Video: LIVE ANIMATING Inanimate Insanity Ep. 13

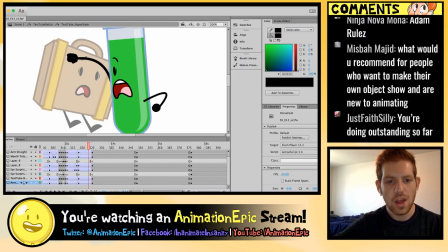(12:31)
Obviously, Toon Boom and TV Paint are big too. People really love those. At the end of the day, it doesn't really matter what software you use. It's very much like anything else. It's a tool. You know, just because you have a hammer doesn't mean you're going to be able to build a house.
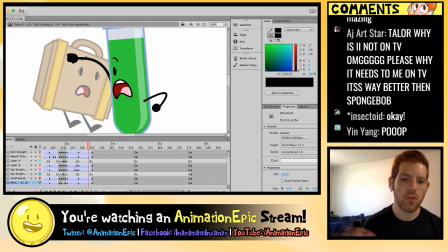(12:45)
You still have to build the house. So it's just there for you to use, and it's up to you what you do with it.
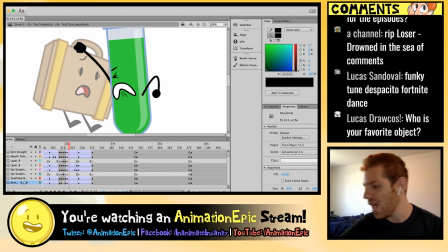(12:51)
People have made amazing animations in MS Paint, so yeah.
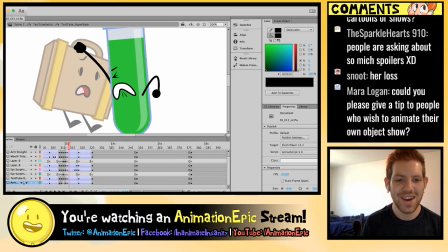(12:58)
Taylor is sending me some awesome questions on my phone, so that's pretty good. So I'm going to try to answer some of them.
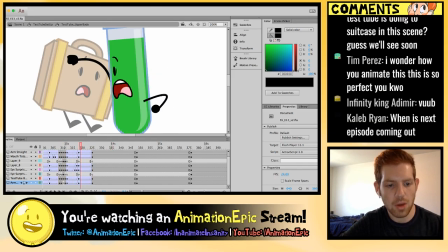(13:06)
Oh yeah, so I want to move this up a little bit, her face.
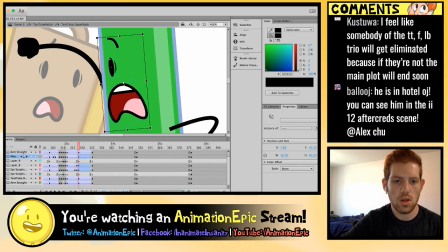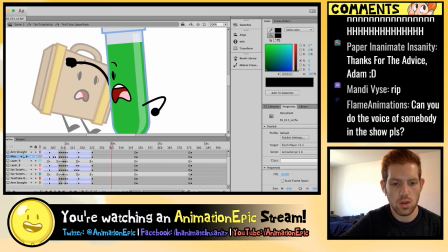I'm going to do anticipation here. And
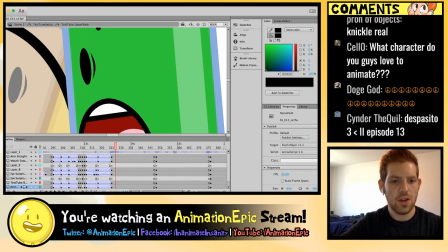(13:34)
I'm going to do a little eye shake too, just because it gives it a little bit more urgency, which I like. And I'm going to add a ease in, ease out.
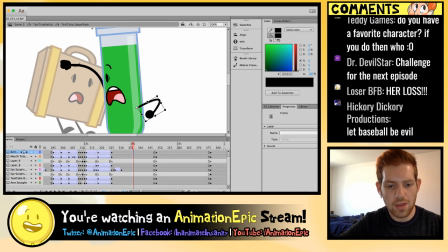(13:52)
Yeah, that looks good. And then, so I want some anticipation. So I'm going to bend her arm a little bit here,
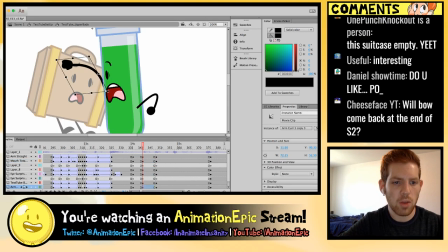(14:09)
move her face up, and probably move her arm up a little bit. Go like that.
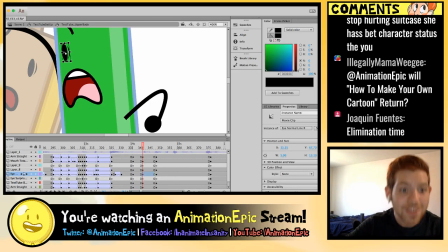(14:17)
And the screen protector, so I need her to move forward here.
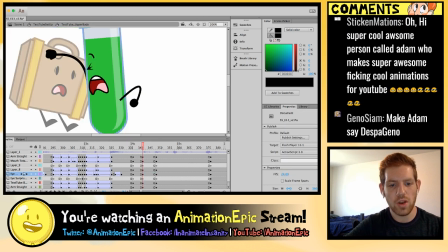(14:25)
And also, I'm sorry, like, I'm not playing the audio. I just really don't want to be spoilery. So I need it to get from here to here, so.
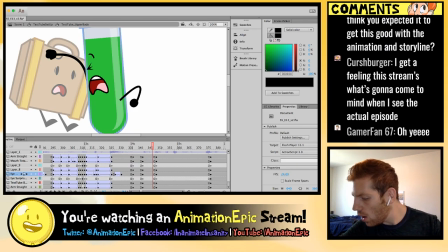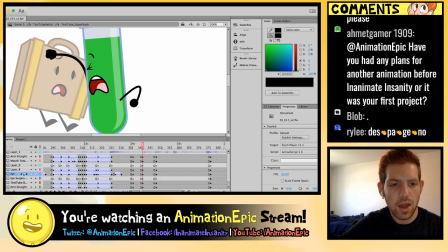(14:40)
Okay. Okay, so if it's going here, then I actually should bring it in a little bit more. And I'm going to exaggerate this again.
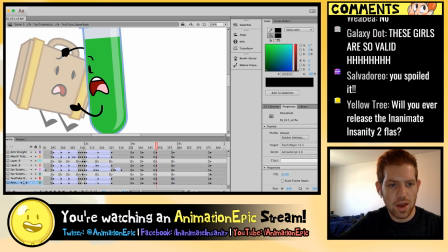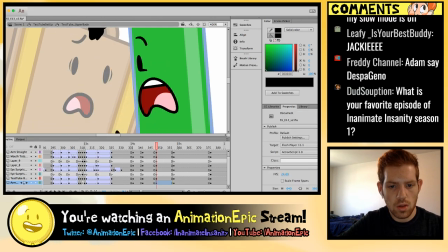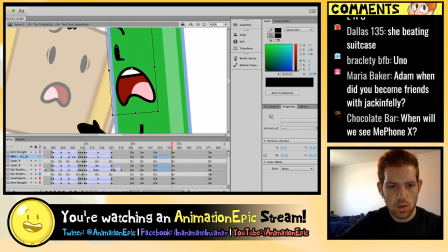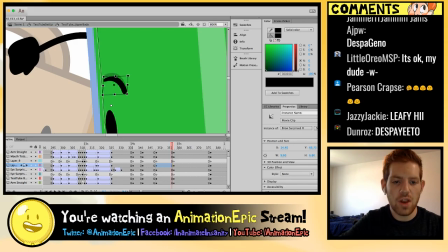(15:15)
It's all about adding that anticipation and that bounce to really make it feel like the character's moving.
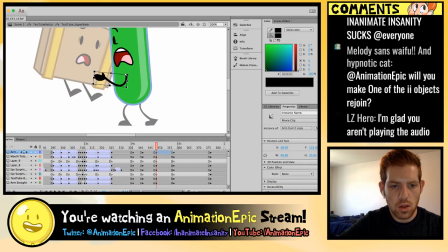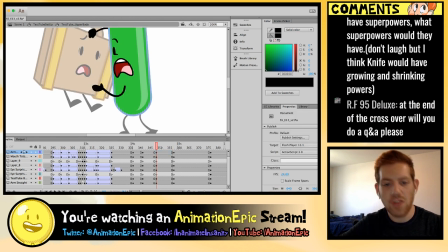(15:28)
And I like to do the upper body first and then the lower body and then the entire body. So it just breaks it up easier. There we go. Here is going to be a quicker transition just because I kind of want it to be really snappy.
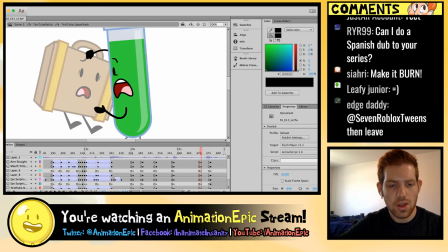(15:42)
And also, yes, this is kind of a very shipping frame.
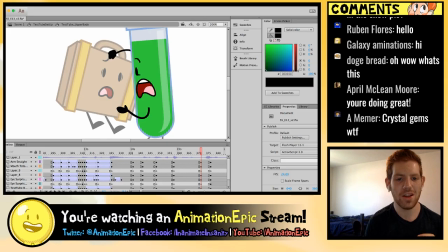(15:49)
So that's pretty hilarious. I always like it when, like, you're going to notice Suitcase actually looks very, like, whited out. And the reason for that is I'm working within this symbol, not on the main stage. So anything else on the stage gets grayed out, essentially. And it kind of visually communicates what you're working on easier.
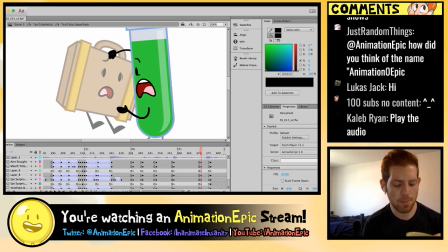(16:10)
By the way, I'm drinking right now. I bought at Target, what's it called? Dulce de leche cookie flavored coffee. It's fine, but it doesn't taste like dulce de leche cookies.
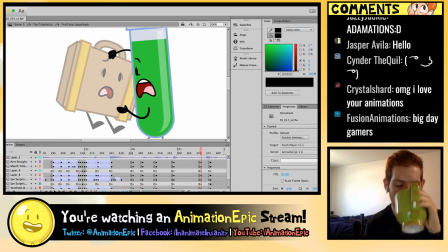(16:24)
Tastes like coffee, like instant coffee, so it's not that good. But it's not that bad either. Okay. Anyway.